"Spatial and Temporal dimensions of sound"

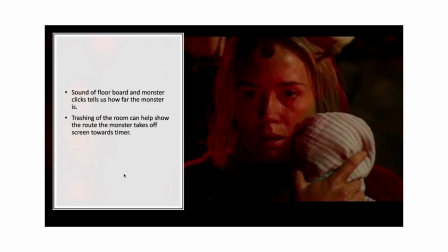164s
Alright, so even though we don't see the monster for a majority of that clip, we kind of know in which location he's around, and that's because the sound of the floorboard and the clicking of the monster actually tells us how far away the monster is,
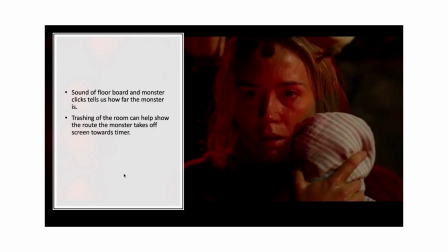177s
what direction he's facing, and also towards the latter half of the clip, the trashing of the room can actually show which route the monster takes as he follows the timer that's going off screen.
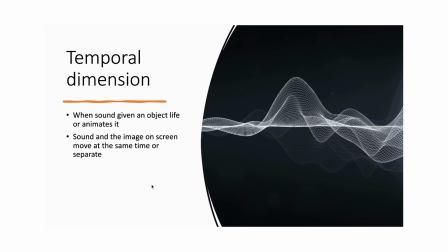192s
So next we have temporal dimension. And this book gives a really good example, and it says to think about two of our instruments playing at the same time. So temporal dimension is that when the sound is giving an object life, or it animates it in
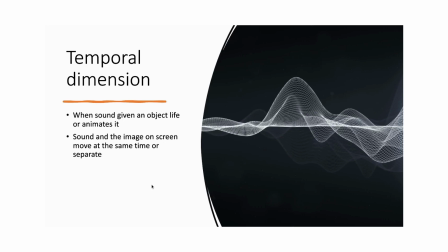207s
a way, and the sound and image on screen can move at the same time, or they can move separately, both reaching different effects.
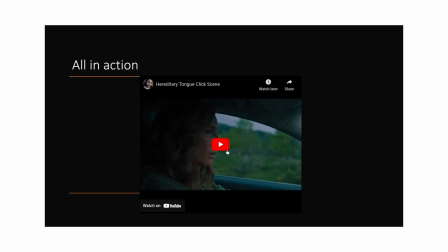216s
Now what this means for us, I have a clip right here that I want to show almost in its entirety because it brings in all of these concepts together.
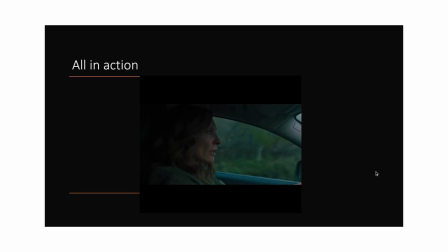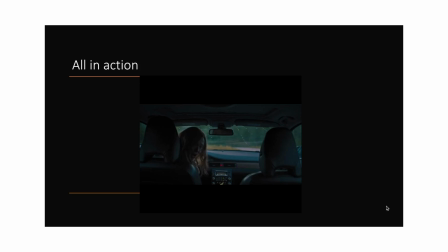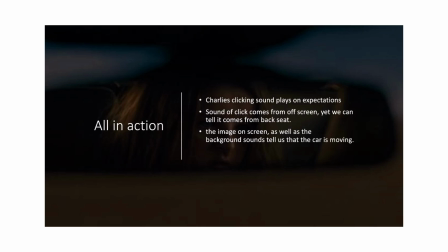253s
So, all of this in action. So, Charlie's clicking sound plays on our expectations, as I said earlier. Playing on our expectations is one of the ways which sound actually progresses the film. So, the clicking sound coming off from the off-screen portion of the shot,
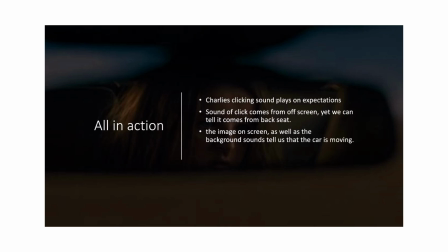270s
even though it comes from off-screen, we can see that it's from the back seat. And we can infer so just because of the way in which we perceive the sound. The image is on screen as well as the background tells us that the car is moving, so that's an example of temporal.
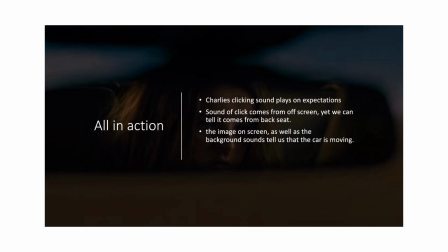284s
You can hear faintly the wheels, and of course on screen you see the trees moving.
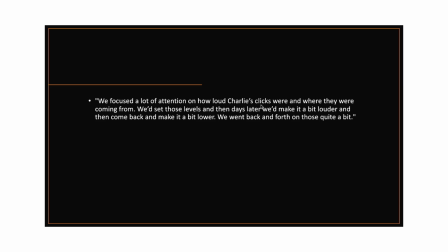291s
And here I have a quote that I found. So we focus a lot of attention on how loud Charlie's clicks were and when they were coming from. We'd set those levels, and then days later we'd make it a bit louder and come back and make it a bit lower. We went back and forth on those quite a bit. And here are my references.